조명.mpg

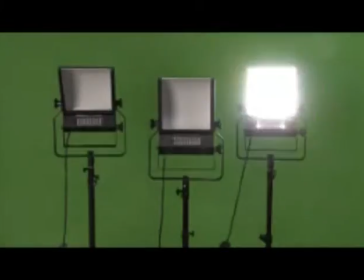0:00 need 3 lights.
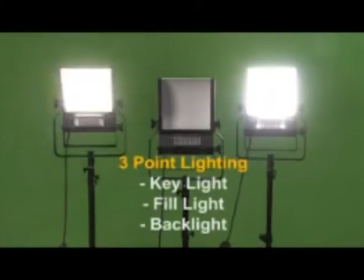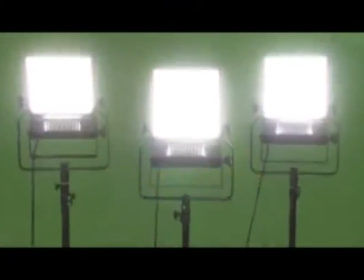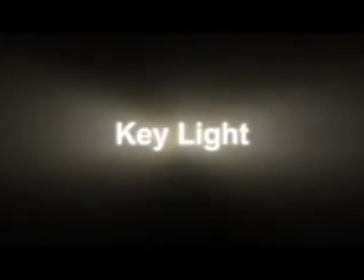0:12 The first light that we're going to be talking about is the key light. And much like its name suggests, it's really the key to the whole setup.
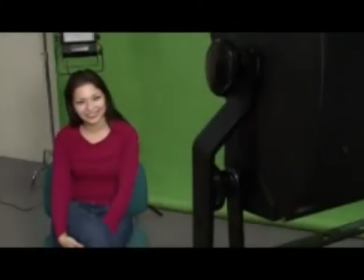0:19 The key light functions as the main source of illumination in your scene.
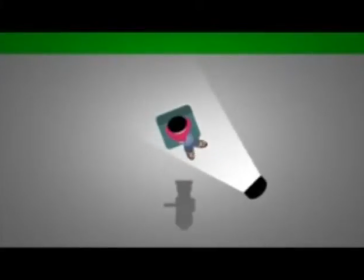0:25 Traditionally, the best spot for placing your key light is at a 45-degree angle from where your camera is set up.
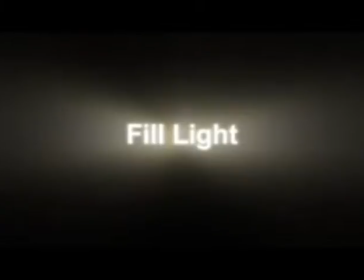0:31 The appropriately named fill light.
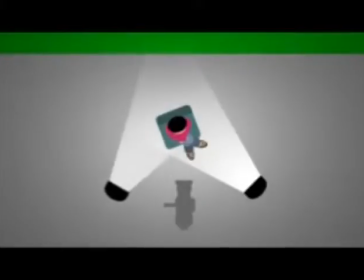0:34 The placement of the fill light is again 45 degrees from the camera, but this time 45 degrees opposite from the key light.
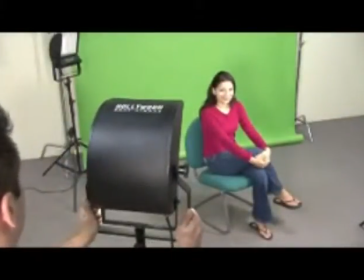0:42 You also want to make sure that the fill light is less intense than the key light, so it doesn't compete with it.
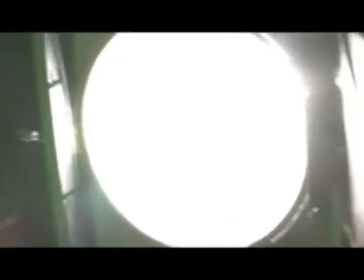0:49 There are a few ways of doing this. One is to use a lamp or a bulb with less wattage.
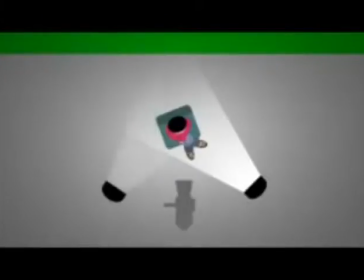0:55 The other is to move the light further away. The intensity of light is exponential, so by moving the light back just a little, it has a large effect on the intensity of the light.
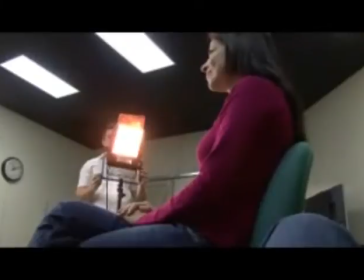1:06 The third way is to use a neutral density gel or diffusion in front of the fill light.
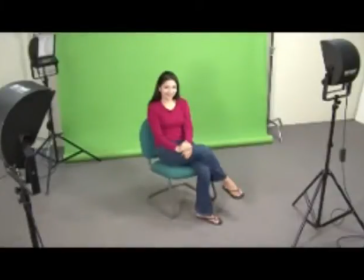1:13 As you can see, when both the key light and the fill light are turned on, you get a much more even light around the whole face.
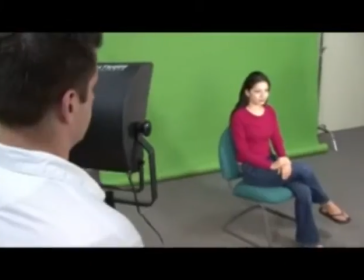1:20 The shadows from the key light are still there.
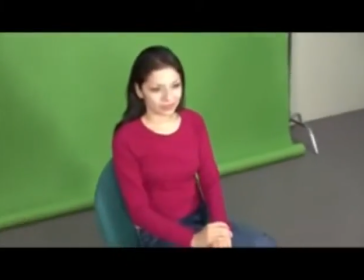1:22 The idea is not to get rid of all the shadows, but to soften them greatly, leading them to a pleasing, natural appearance.
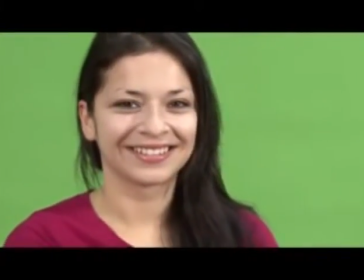1:31 Now we have an even pleasing light, but the overall result is a bit flat.
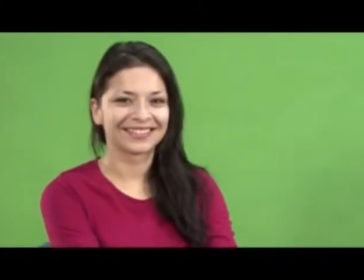1:35 The subject tends to blend into the background. To get our subject to pop out of the background, we're going to use our third light, known as a backlight.
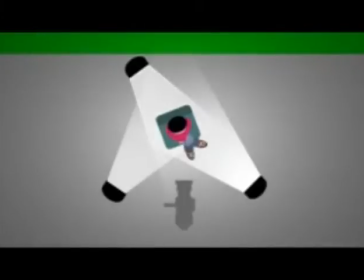1:45 The placement of the backlight is appropriately enough behind our subject,
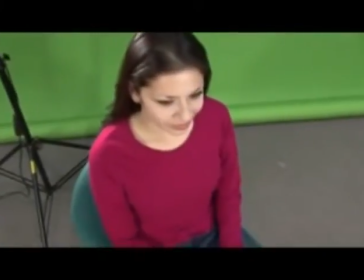1:49 set off to an angle where the light itself is placed above and out of the frame, so the light only spills onto the subject,
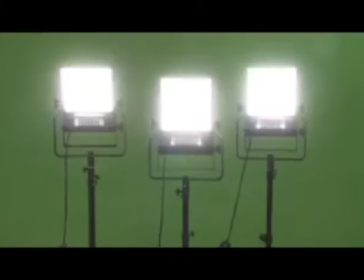1:56 not into the camera lens. This light should also be a fairly low intensity.
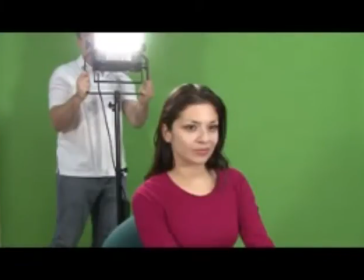2:01 The idea behind the backlight is to shine down on the subject and create a rim of light around the shoulders and head.
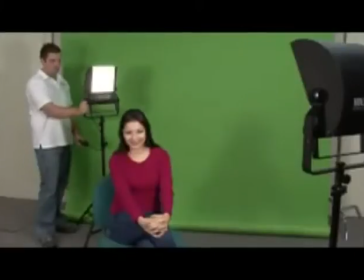2:09 When combined with the other 2 lights,
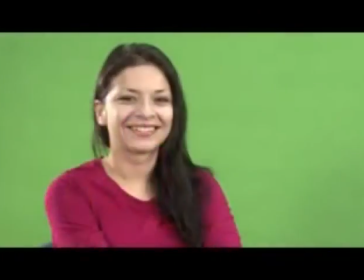2:11 this backlight makes the subject stand out a bit more from the background and focuses your attention where it belongs, on the subject.
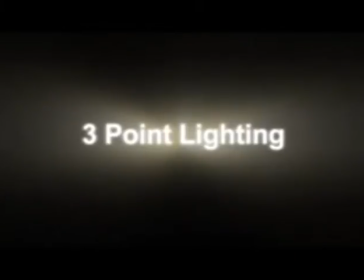2:19 Let's go over each light and their role in 3-point lighting again.
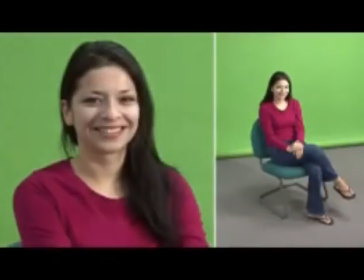2:24 First, the key light or main light to illuminate the scene.
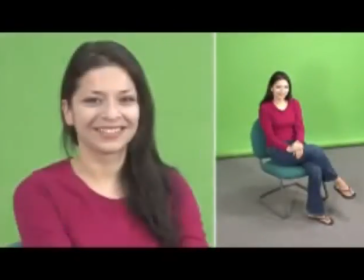2:31 Second, the fill light to fill in the shadows.
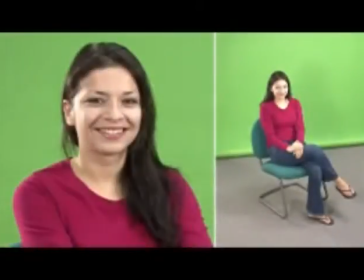2:36 And third, the backlight to make our subject stand out from the background.
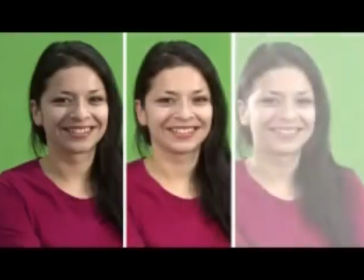2:43 When we combine all 3, you get that pleasant, all-around good lighting that makes the subject look great.